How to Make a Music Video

This week we're showing you how to make music videos, from the first step of coming up with an idea, all the way through to adding the final touches in post production.
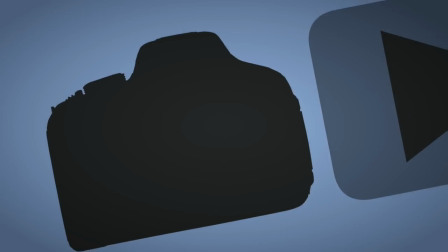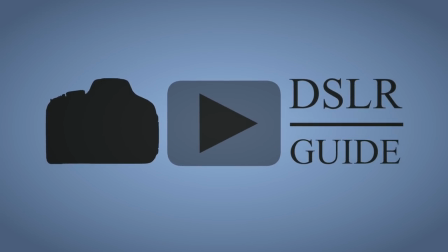Hello my name is Simon Cade and this is DSLRguide. So over the summer I shot a music video with my friend Alicia Catling, and I want to now use that as an example to take you through the process of making a music video,
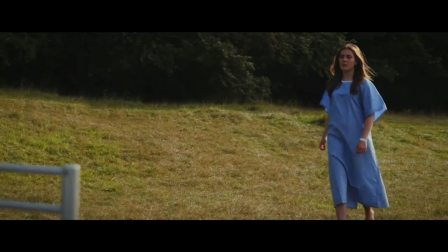(0:28)
but I do recommend that you watch the video itself first and that will really help this video to make a lot more sense.
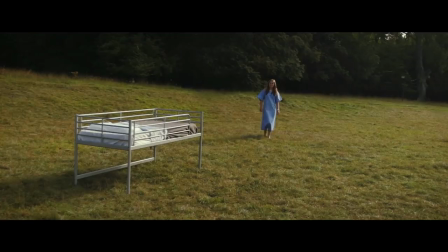(0:33)
So the first step is to listen to the song. Now we thought that Alicia's song sounded a bit psychedelic, but it also had these kind of mournful undertones to it So the image that popped into my head when I was listening to it
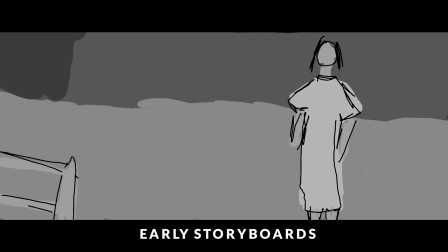(0:44)
was of a bed in an empty field And we then constructed a simple story around the idea of a bed in a field Now I am going to spoil the whole music video So if you haven't seen it now is a good time to see it But basically what happens
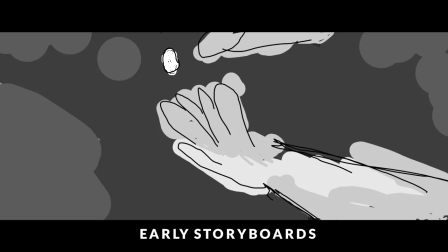(0:56)
in the video is the initial story is about someone who's planting a seed only to find that the flower then withers So
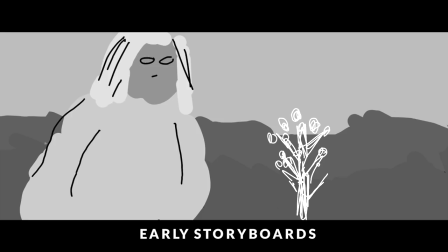(1:03)
the story outside of that is that it takes place within the dreams of a coma patient And at the end we see her lie down in the dream and the final shot shows her heart rate reducing to a flat line So you've probably heard of the idea that filmmakers have these metaphorical tools
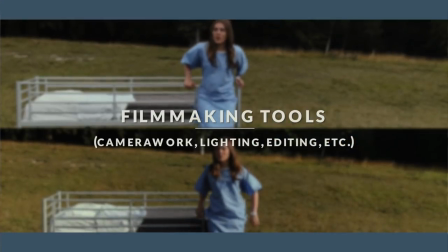(1:18)
that they can use to convey ideas and emotions So for example when I was planning the shoot I decided that I wanted to have soft lighting and very
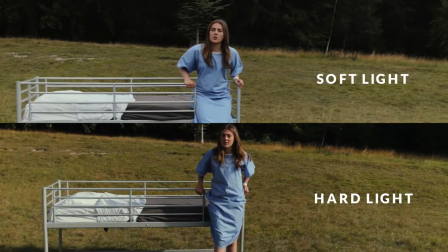(1:25)
minimal camera movement Which would kind of reflect that stillness of someone being in a coma And I also decided to use plenty of wide shots
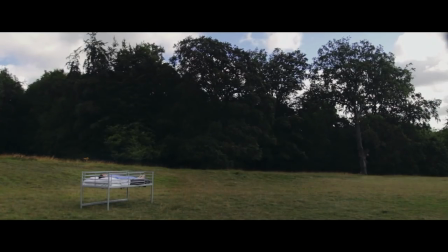(1:33)
to represent her loneliness and then to show that it was a dream I first had the kind of unlikely image of a bed in a field But then I also wanted to make it a bit more clear So I thought I would do some kind of abstract overlays So these are things that
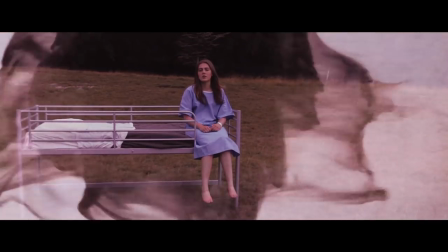(1:49)
pop up on the screen and are like semi-transparent that don't really make sense But help to show that it's you know not just a normal
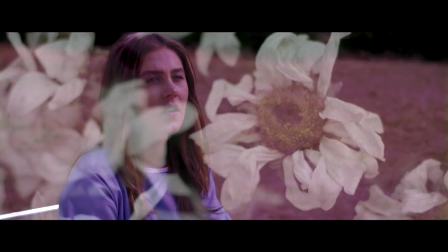(1:56)
thing that they're in a dream world So by making these decisions early on it makes it a lot easier to have consistency throughout your tools. So the idea is that even if someone didn't understand the story, they would still pick up the right vibe and the right emotions. So it's up to you to use the storytelling devices of colour, lighting, framing,
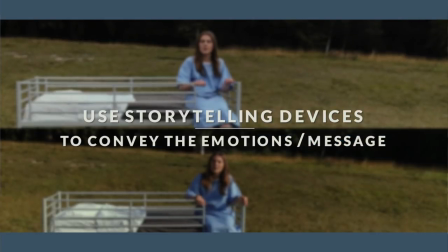(2:15)
camera movement and all the other ones depending on what kind of vibe and what kind of emotions and ideas you want to convey. So the next step is to storyboard the video.
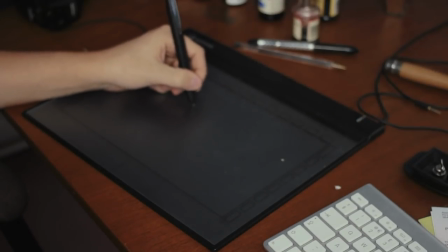(2:24)
Now I used a pen tablet and the free software GIMP to kind of roughly sketch out each of the shots And I was thinking
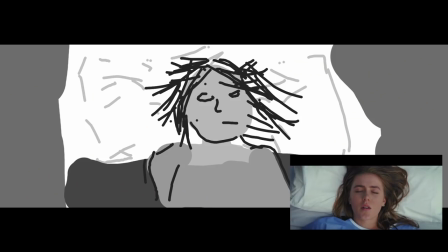(2:31)
about things like where the camera is going to be placed in terms of the height of it And then also the framing and I was also thinking about things like screen direction So if you don't know what the 180 degree rule is Then you should definitely google that and then decide whether you want to follow it
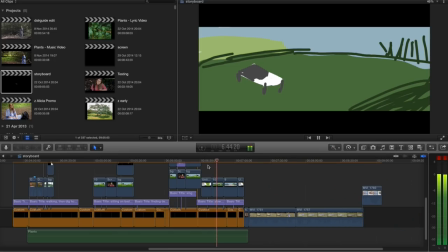(2:45)
or purposefully break it So I then brought the images from my storyboard into my editing software along with the song And then I could edit those shots along to the music video and get a very good idea about what kind of pacing I wanted how quick the cuts would come
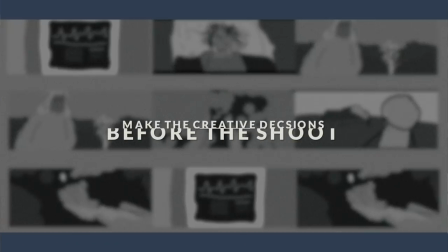(2:59)
and you know make sure that I knew exactly how long each shot needed to be So the key here is that if you don't make these kind of decisions before the shoot Then you'll find yourself making them when you're actually on set and as much as possible You just want to be focusing on getting the shots And it makes it so much easier when you can have that time beforehand to really sit down and think about these really important things
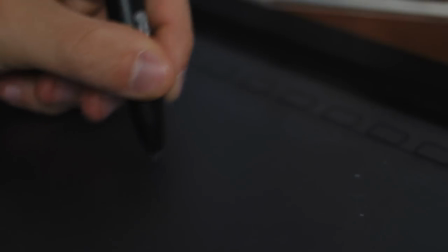(3:21)
such as you know what kind of shots you're going to get. So as we built a very detailed plan we started to look into locations.
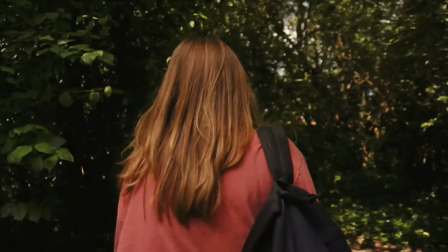(3:27)
So I went down to one of the local kind of wildlife park sort of things and I spoke to the people in the office and they were very happy to
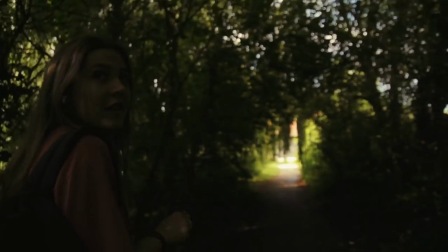(3:34)
let us film there but they did also tell us that the park is very busy after 11 a.m. and since we wanted it to be deserted we decided that we'd then arrive at 7 a.m. so it's very worthwhile to talk to them not only to get permission but also to get some kind of inside information about it.
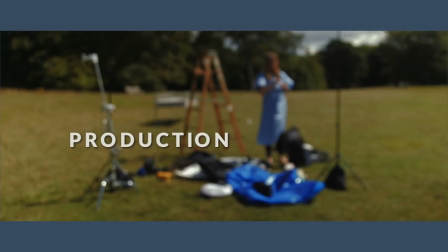(3:49)
So on the day of the main shoot I got up at 5am with the plan that we could be at the location and fully set up by 8am. So I'm really glad that we left that time because it turned out that carrying all of the gear and all of the props
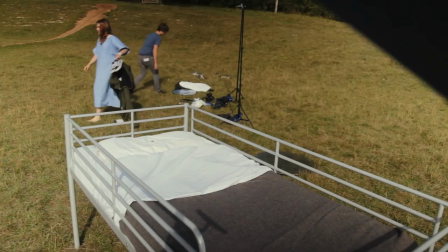(4:03)
and especially the bed was a real hassle and it took a long time so I was very glad that we had set aside time for that.